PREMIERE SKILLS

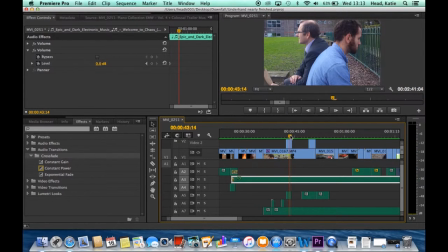(8:16)
However, this did mean that we had to spend a lot of time choosing the right, we took these shots several times, choosing the right shots matched up with the audio, and then choosing ambient sound that fitted in with the setting.
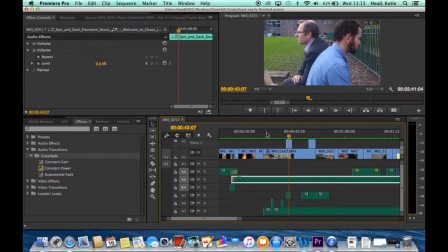(8:30)
So it's in a park, so we had the birds and natural sound, and it just made it very naturalistic, and it didn't seem too off-putting to the audience.
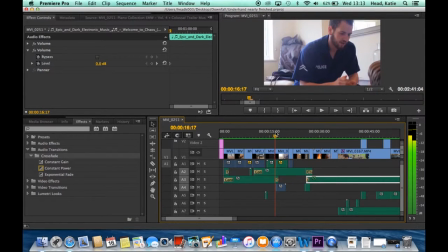(8:40)
Another time we also matched up was this shot here.
James, I know this is the last time we're going to be together for a while.
And we decided to post-record that audio, as you can hear here.
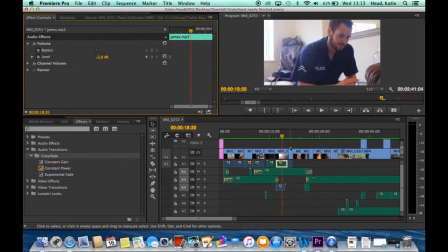(8:55)
James, because when we came to editing and we put that audio track in, we noticed that there was some really horrible background noise that we used lots of audio effects, the de-hummer and the delay,
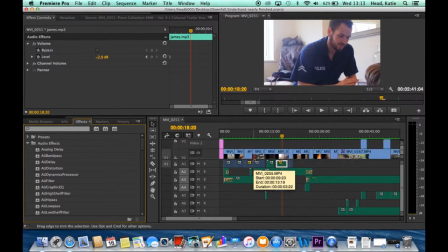(9:12)
but it didn't make any difference to the track. You could hear the clinking of glasses in the background, and it didn't fit in with the shot. So what we did was we went down again to the music studio, and using a microphone and Logic, we post-recorded this with Josh, and he just watched himself back.
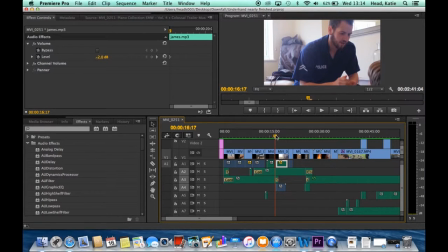(9:32)
He watched the clip whilst talking, and we then played around with it and made sure that it matched up. And then another technique that I used for editing was colouring.
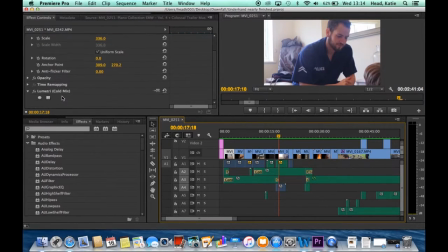(9:47)
So on all the clips I added the Lumetri Cold Mix colour, and this was just to add it added a bit more warmth to the clips, and it created more of a cinematic look.
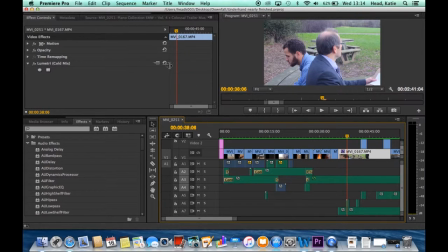(10:01)
So if you just see here, if I take it away, it's very subtle, the difference, but it does add almost more of a blue texture to the shot, a bit more warmth, it's a bit more saturating,
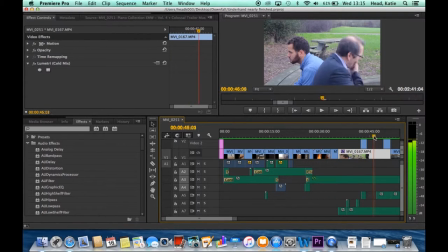(10:20)
and it makes it just this cinematic appearance, which again is all adding to the professionality of our piece. I also, in some of our shots, the brightness was too high, so I had to adjust those levels,
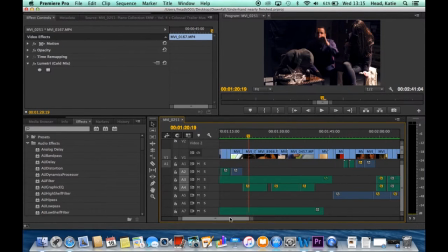(10:36)
and that was in
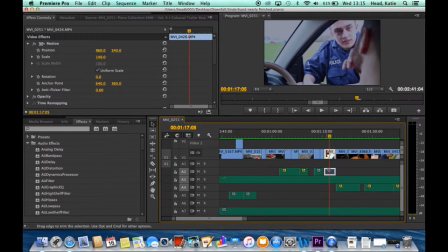(10:42)
this shot here. You can definitely tell that it's been played around with, but now it does look more naturalistic. So I had to play with the brightness and contrast, and I just reduced the brightness, reduced the contrast, and I just kept, it was Jenkins' skill, a play, I just kept playing around with it
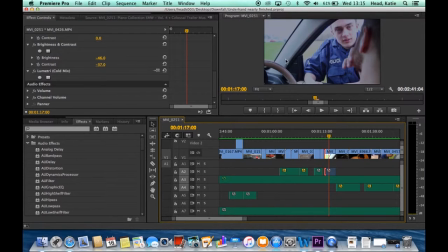(11:02)
until I felt that I got the most natural look. Because if I take these away or return them back to normal, you will see that
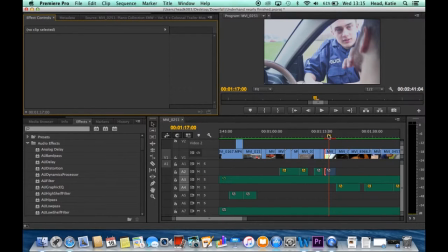(11:13)
it's way too bright, it doesn't fit in with the rest of the shots, and it looks very out of place. Whereas now that makes it fit in a bit more with the other clips.
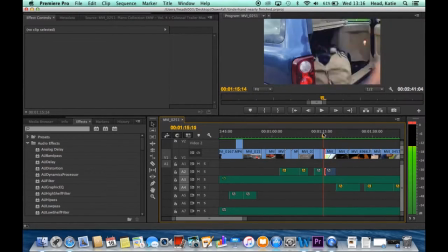(11:24)
And the reason why it was just brighter in that shot was simply because we filmed this shot and this shot on different days, and before the lighting was much better, whereas when we went to film this it was a lot brighter,
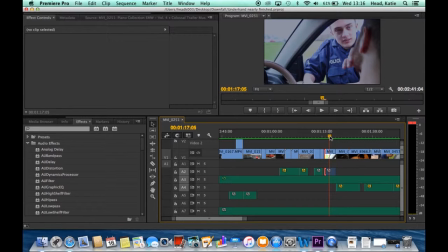(11:38)
and we did experiment with the camera with the ISO and aperture, but it didn't make much of a difference, so we just had to wait for that to do that in Premiere. And the last skill I'm going to talk about is how I've layered images,
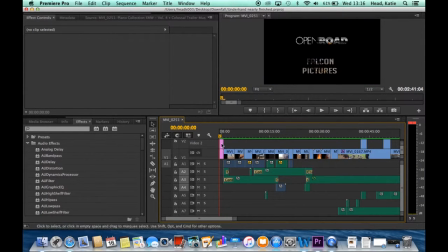(11:54)
and this is mainly just, I did it with putting the logos in. So I created a black background and imported that, and then put Falcon pictures.
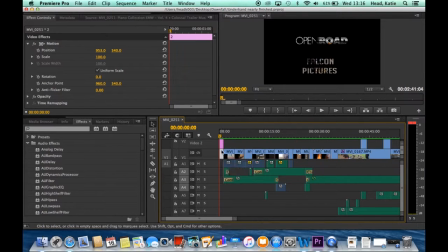(12:06)
So you can see there's 3 different clips here. So you've got the black background, the Falcon, and the open road. And I then adjusted the position scale of